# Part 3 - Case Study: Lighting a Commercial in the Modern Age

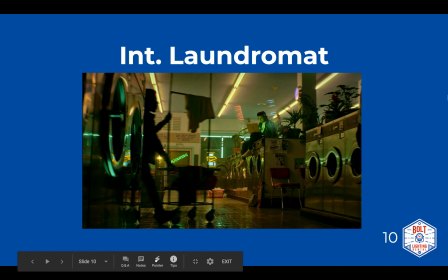0s
Okay, welcome back to part three of the commercial lighting in a modern age, where we talk about how we lit a gaming commercial for Shadow. So, we did an interior laundromat scene where, as you can tell,
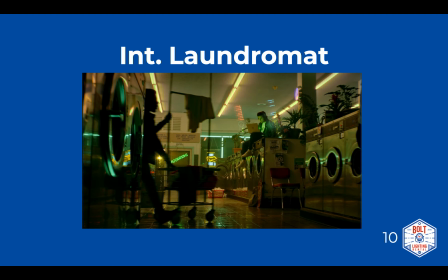17s
the talent is sitting on top of the dryers while he's waiting for his clothes to be done. He's gaming. This was actually the second location of the first day. We had sent ahead electric or two.
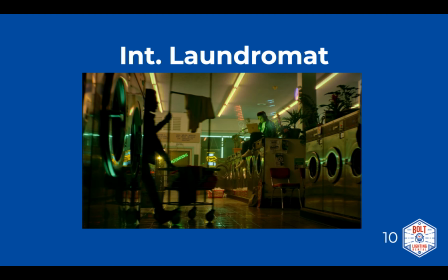35s
I believe it was probably just one because I needed more hands to help me wrap out of the first location. But we sent an electric ahead to basically we had to swap out the house lighting that's in the ceiling there.
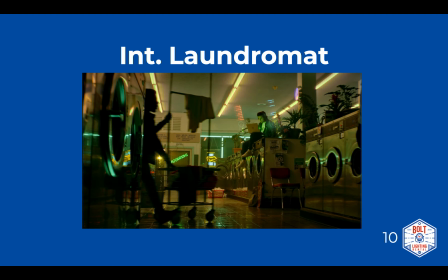49s
Those were 8 foot tubes. The originally they had a smattering of different color temps, and probably some of them were flickering and some of them didn't work and whatever. And so we wanted to unify that and have the color temperature be all the same and be warm.
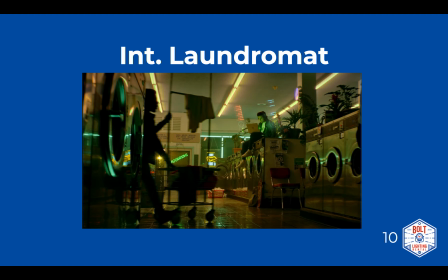67s
So we replaced all of those with 3200 degree Kelvin corrected tubes. And then once the whole company got to this location, oh,
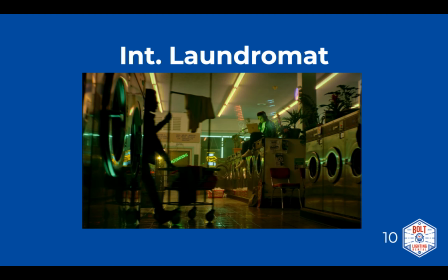82s
we also just unplugged a bunch of tubes that were directly over camera and behind camera to basically build in some negative fill into the set instead of flagging them off because they were pretty much all on one switch where it was all or nothing.
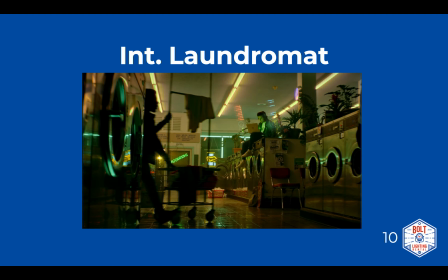99s
So, what we did when we landed there, a big part of this lighting setup that took time too was rigging the Astera tubes in the window, um, outlining the window panes, as you can see in the background there.
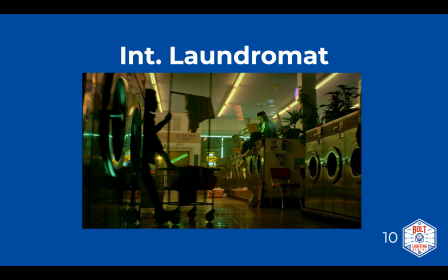118s
And then you can see a pinpoint of light um, through the arm and of the guy pushing the hamper with laundry. That was the L7C, just kind of coming back towards talent, bouncing around off.
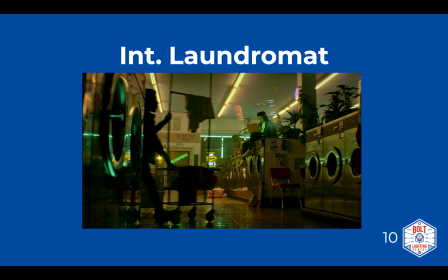136s
There's a couple of points of light that you can see on the dryer that talent's sitting on. Oh, and we took another Astera too because the foreground was kind of flat, and you can tell
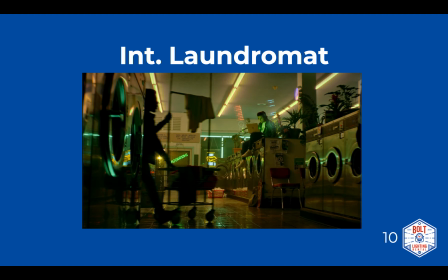151s
that we uplit the dryer opening with a tube that's the same color as the tubes in the window frame there. We actually had set up some other lighting fixtures. I think we built a sky panel with a Shamira, and we built another light mat,
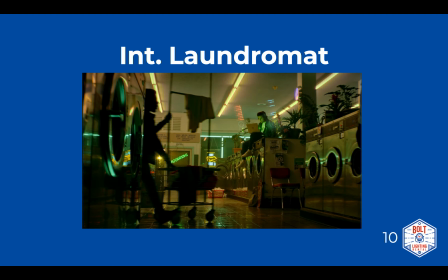170s
and we set them and tried to play with them, but it just seemed like we were overlighting at that point, and just these couple simple things that we ended up doing um, got the job done. But we kept those fixtures around and had them just in case, but we ended up really not needing them.
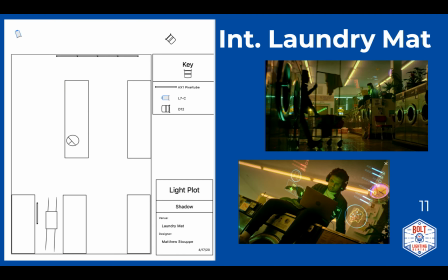191s
Moving on. So here's the lighting plot that I made, and a close-up shot and the wide shot again for reference. Oh, yeah, actually, we had a 1200 par.
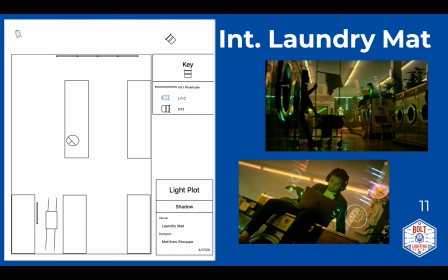205s
That's not a D12, it's a 1200 par, was just outside on the sidewalk there, lighting what was across the street to try to get some exposure out there to give it even more depth. But I'm not sure if we just ended up turning that off because it wasn't really working.
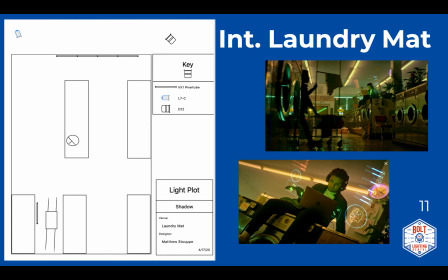224s
It might have been a safety issue, honestly, because that street out there was open and people were driving by, and I think we were blinding them or something, and so it wasn't doing enough, and it was a safety hazard. So I think we ended up just not utilizing that fixture.